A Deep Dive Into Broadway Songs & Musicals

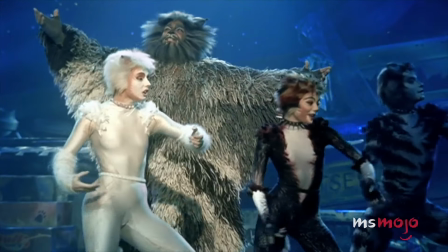(16:32)
Cats is one of the longest-running Broadway musicals,
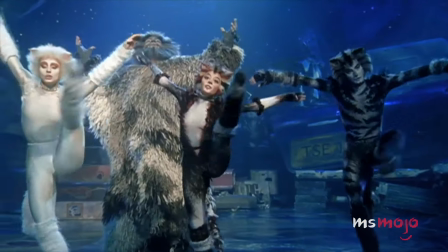(16:35)
which might come as a surprise considering it's approximately 2 hours of people slinking around the stage pretending to be, well, cats.
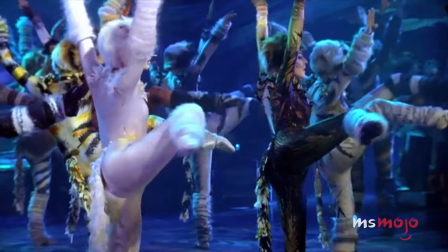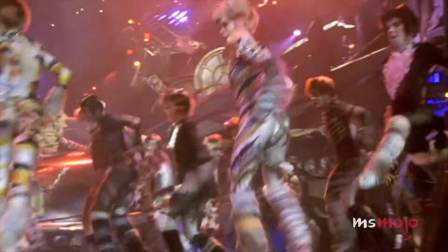(16:48)
The late, great Gillian Lynn definitely wasn't kittening around when she choreographed this difficult stage routine,
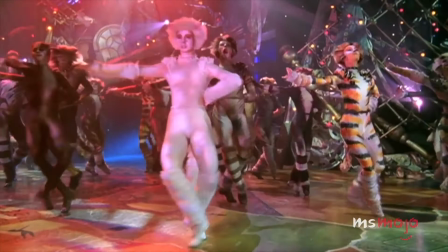(16:54)
which is a positively marvelous piece that comes towards the end of the first act.
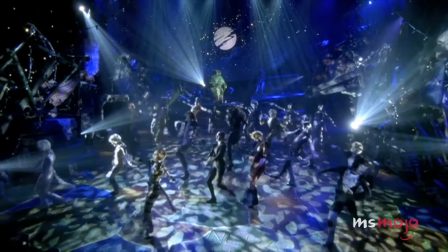(16:59)
We'd apologize for all the puns, but we'd have been barking to miss this perfect opportunity.
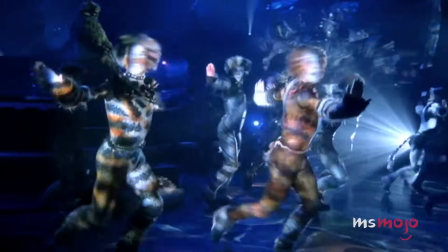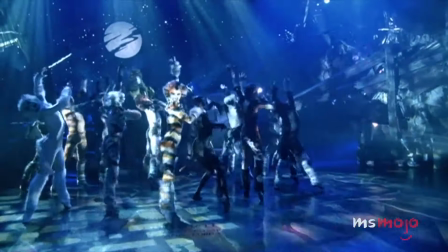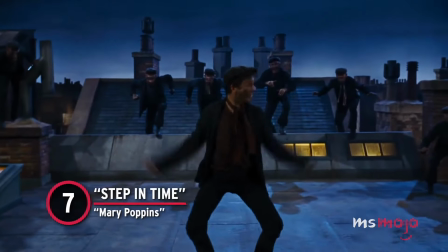(17:15)
Number 7, Step in Time, Mary Poppins.
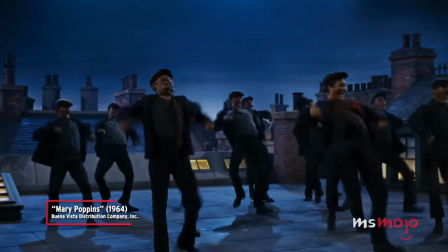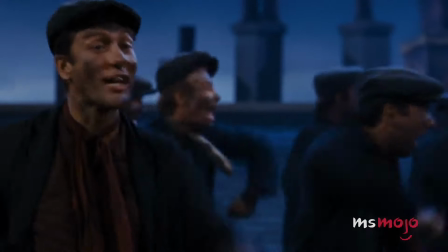(17:27)
A song that uses its lyrics as choreography is practically begging you to get up and join in.
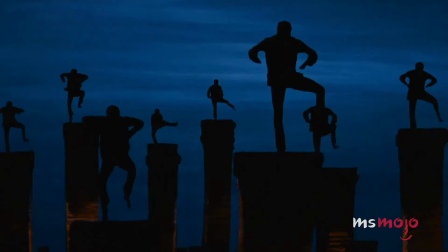(17:33)
But when you realize it's actually about 10 minutes of vigorous choreography, you may want to leave it to the pros.
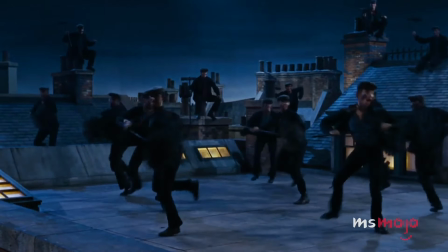(17:39)
However, it's incredible to think that Dick Van Dyke pulled off this high stamina routine with no dance background whatsoever.
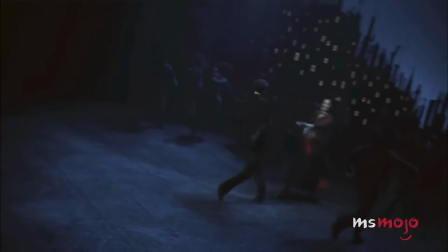(17:47)
It's a lively piece that's both magical on screen and on stage.
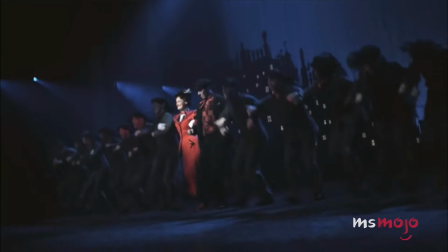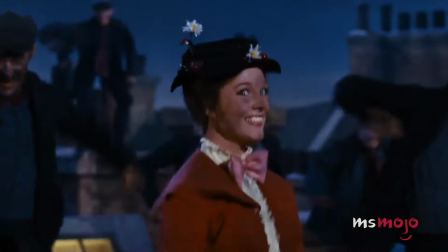(17:59)
While we're all out of breath just watching the chimney sweeps, Mary Poppins takes center stage to show everyone how it's done.
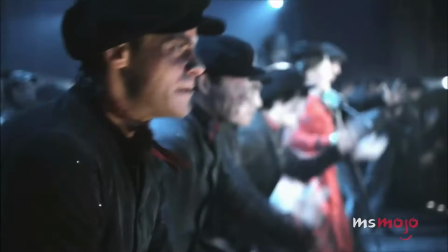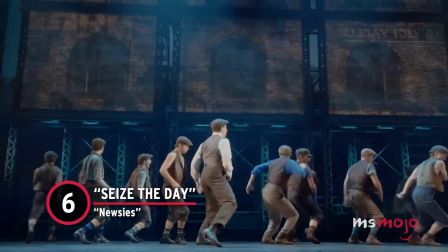(18:12)
Number 6, Seize the Day, Newsies.
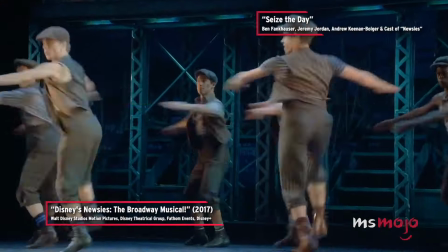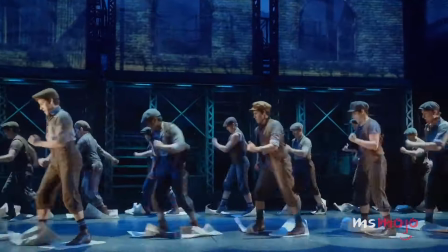(18:20)
It's certainly impressive watching the cast do their flips and tricks all over the stage.
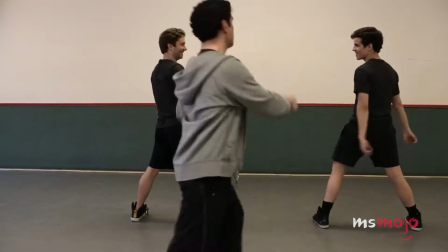(18:25)
Fans of the show will be thrilled to know that the show's choreographer, Christopher Gattelli,
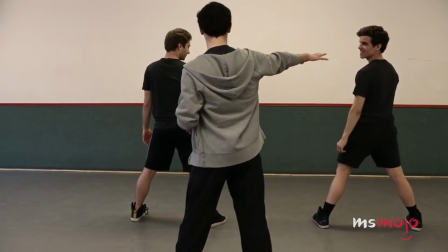(18:29)
released a less acrobatic version of the routine so anyone can get up and dance.
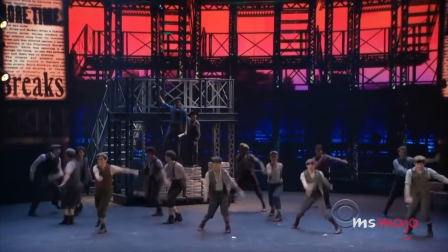(18:34)
Although you'll still need quite a bit of room.
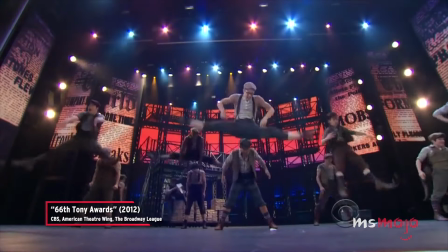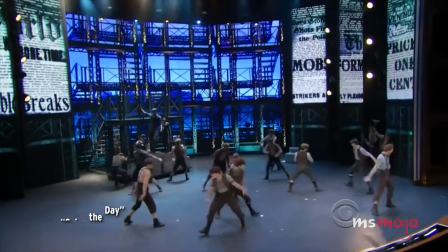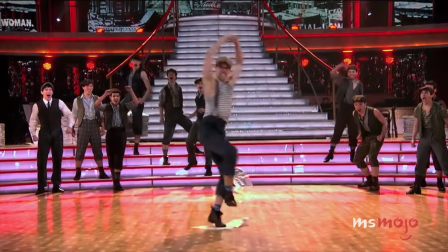(18:47)
At this point in the show, the Newsies have decided to take a stand,
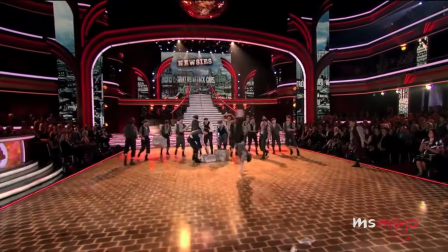(18:50)
and their highly energetic routines reflect their determination to make the world realize that they're here to stay and ready to seize the day.
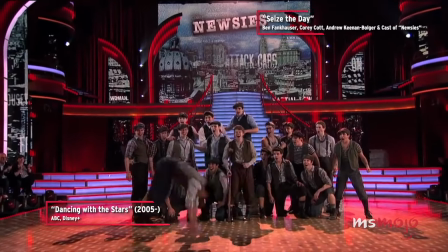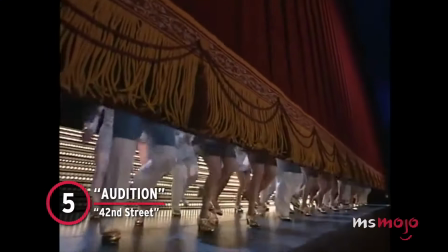(19:05)
Number 5, Audition, 42nd Street.
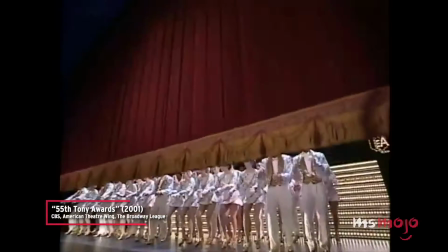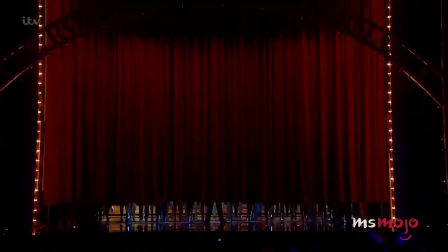(19:17)
This is classic Broadway at its finest. The curtain only rises a little as the show begins, but it's enough to get our attention.
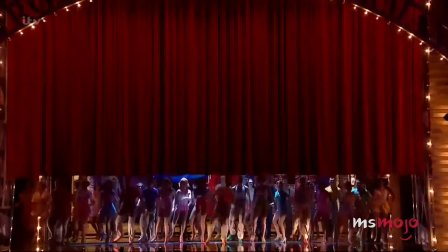(19:25)
First, we see the dancers' feet, then legs, and so on until you get the full glitz and glamour of Broadway.
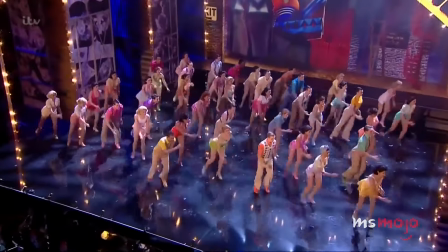(19:32) Let's go!
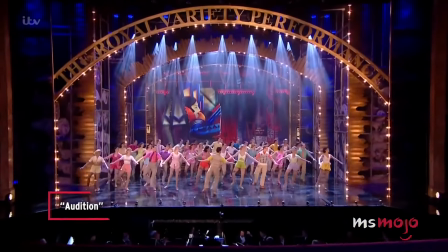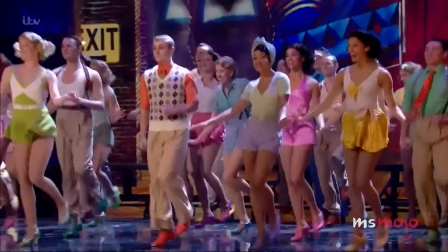(19:41)
Once the curtain is up, we're whisked away to the world of auditions where everyone is dancing their hearts out.
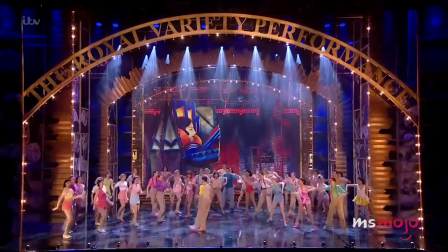(19:47)
Watching these performers dance in unison is stunning,
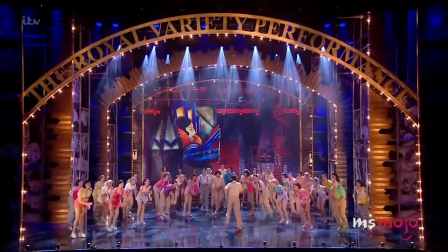(19:51)
and the sound of tap shoes hitting the stage in perfect precision is just so satisfying.
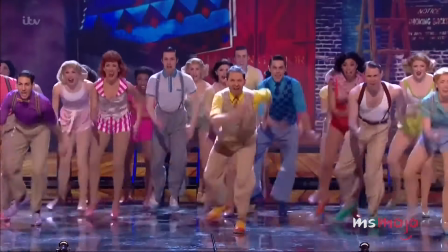(20:00) One, two, three, four, five, six, seven.
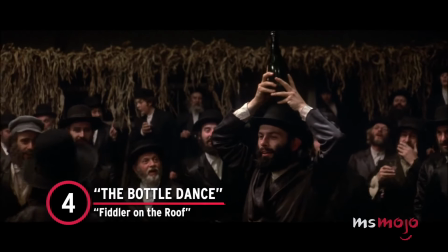(20:06)
Number 4, The Bottle Dance, Fiddler on the Roof.
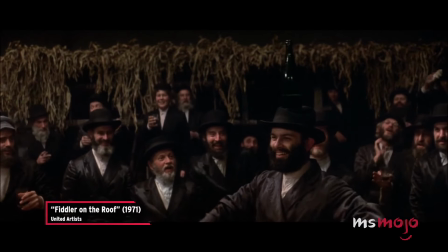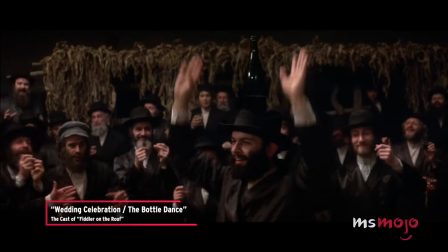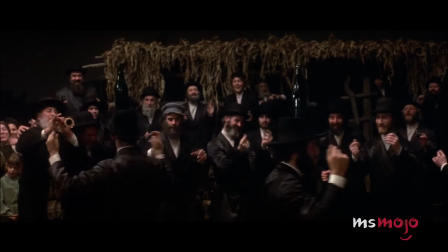(20:20)
Although some may assume this is a traditional Jewish folk dance, it actually stemmed from the mind of choreographer and director Jerome Robbins.
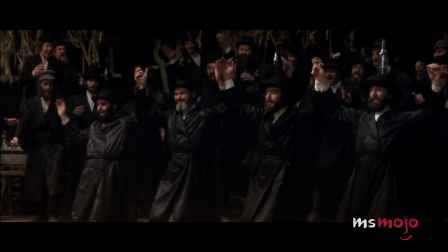(20:27)
As research for the show, he attended Jewish weddings and festivals and found the way the men danced rather fascinating.